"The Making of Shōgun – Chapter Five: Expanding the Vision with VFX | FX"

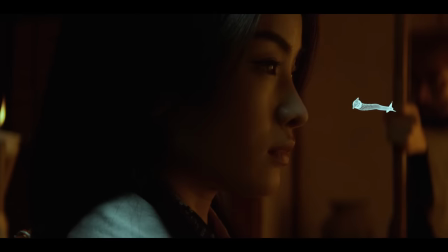0:02 through the magic of visual effects, we're turning 21st century British Columbia into 17th century feudal Japan. I'm Michael Cliett, the visual effects supervisor producer.
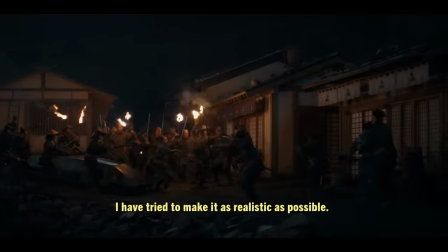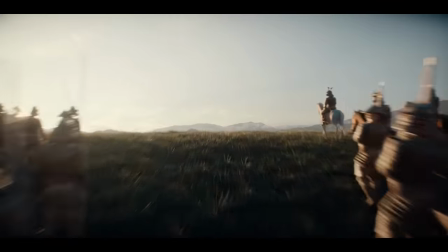0:20 It's a show with visual effects on a grand scale. It's massive.
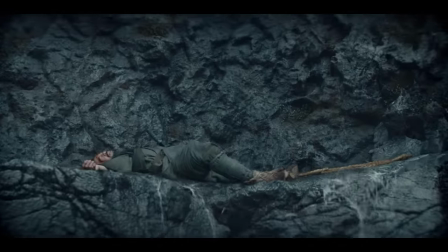Being able to create this isn't something that you can just do like that. We're in the next stage of storytelling. Something that was exciting for me was that we too could go on a journey.
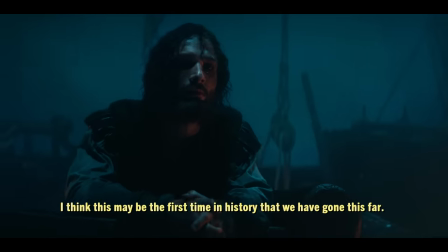In VFX, we're building a world that we haven't really seen before.
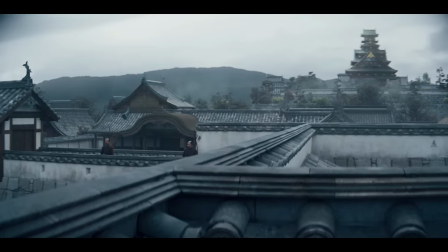0:56 We're looking at castles that don't stand anymore, and we're just based on like very scarce records, building them back up and creating them in VFX.
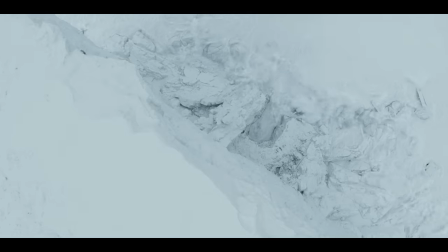1:05 Basically, we're making a 10-part feature here. The scale of the visual effects reflects that.
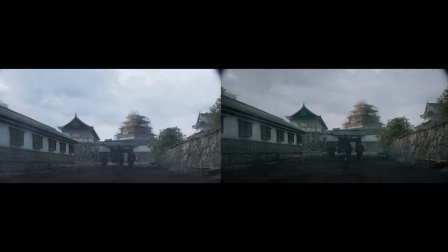1:14 Typically, a large visual effects show would have, you know, 1,000 to 2,000 visual effects shots.
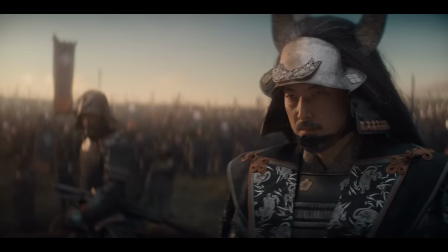1:22 We'll probably be in the realm of about 5,000 to 6,000. We've got various scenes with tens of thousands of samurai.
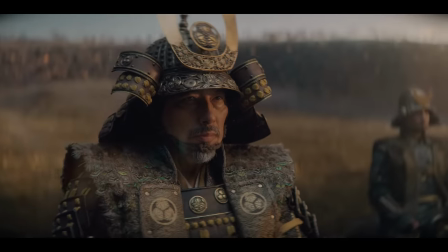1:28 We can't hire 100,000 samurai on a given day, and so we have to create those characters digitally.
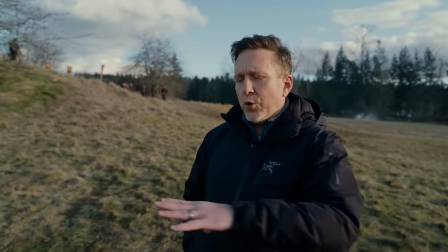1:34 So what we're gonna do is we're gonna fly a drone over a field, and we'll pull back and find our practical people, which is about approximately 120.
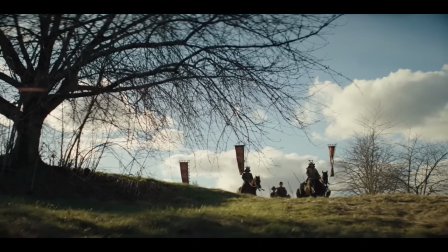1:42 We'll have to multiply that to make it look like there's an army of 10,000 here.
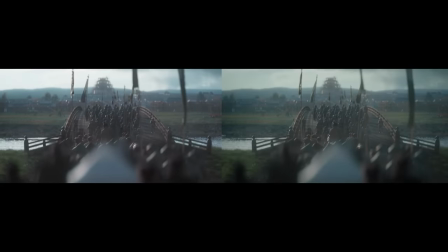1:50 There's three methods that we use to recreate digital samurai. And the first method would be scanning, extremely accurate. The second method we have is actually, you know, one of my assistants, like T. Parker,
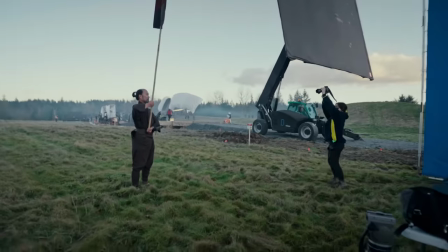2:02 she goes and she takes images where we have an actor stand in a T pose and she walks around him or her and takes about 300 images. Those images then get fed into a certain program and that builds a CG character.
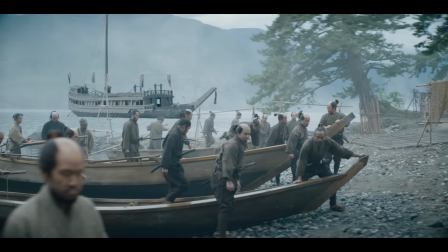2:16 I can never effectively tell anyone what it is to be Japanese in 1600.
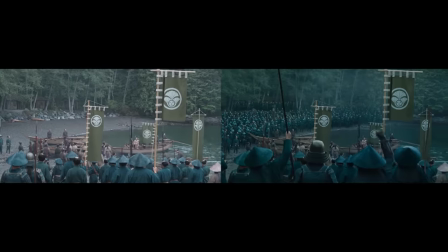2:23 What I can do is to just hold up the lens and try to watch a rendered version of it.
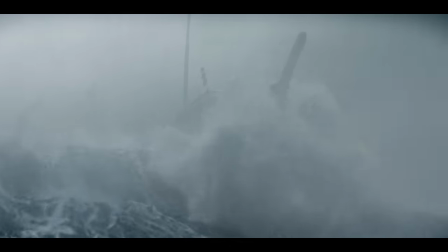2:33 Be a storm by sunset.
The storm sequence in 101 is really, really neat. When we shot it, we had about a quarter of Toranaga's ship on a gimbal that rocked about 27 degrees in either direction.
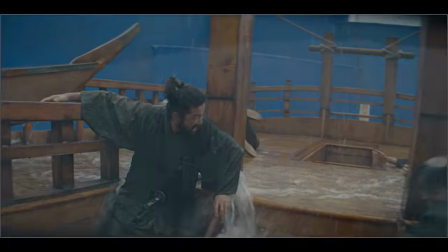2:49 We're gonna add CG rain, CG wind, practical waves that were actually there.
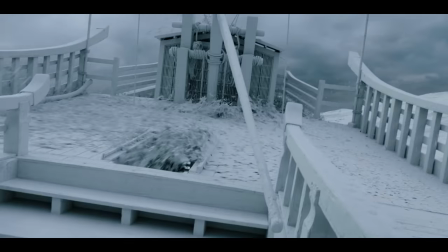2:53 We're actually gonna even amplify those to another degree with CG water dynamics and simulations.
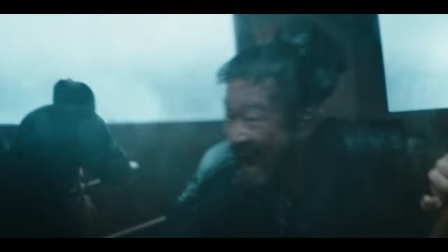3:00 If you bastards wanna live!
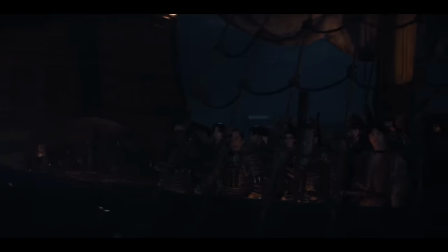3:05 And I think it was a real education in realizing what it takes to do it right.
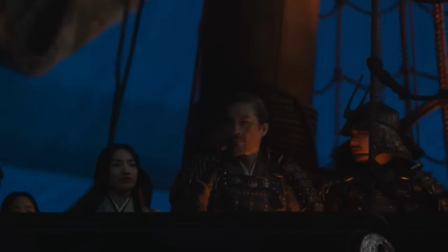3:11 It needed the scope and the scale that we've created here.
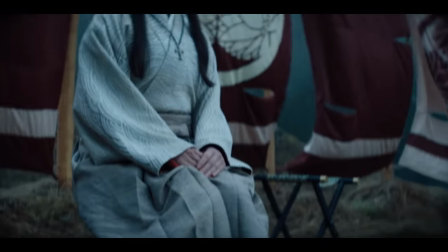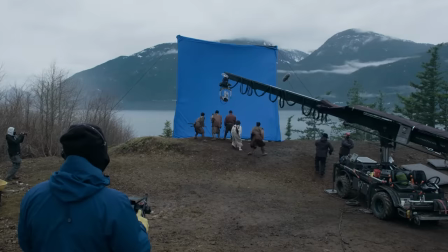3:21 We actually took the side of a real mountain and made it look like half of a mountain is sliding down the hills around Toranaga, around Blackthorn's position, and actually covering up this encampment that's below. And the goal, of course, is that you're not going to be able to tell.
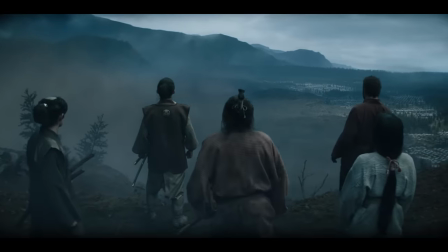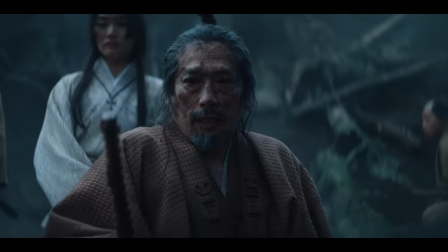3:43 We did it all because we knew that it would feel real. I think in the end, it really worked in a special way.
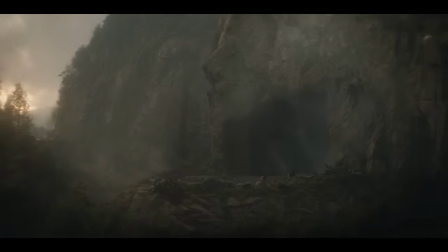3:52 Just as an audience member, to feel like I'm seeing something that no one has ever seen before,
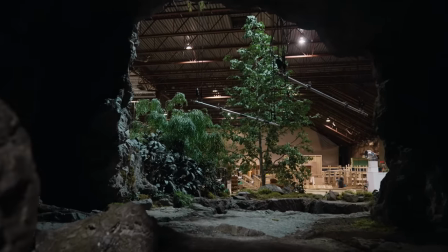3:57 it's just been truly awe-inspiring, and it's so exciting to see it on this scale.
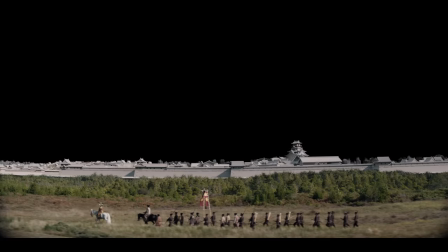4:01 I hope that the last feeling that an audience member has is one just of curiosity. What is this world that we may or may not be that familiar with?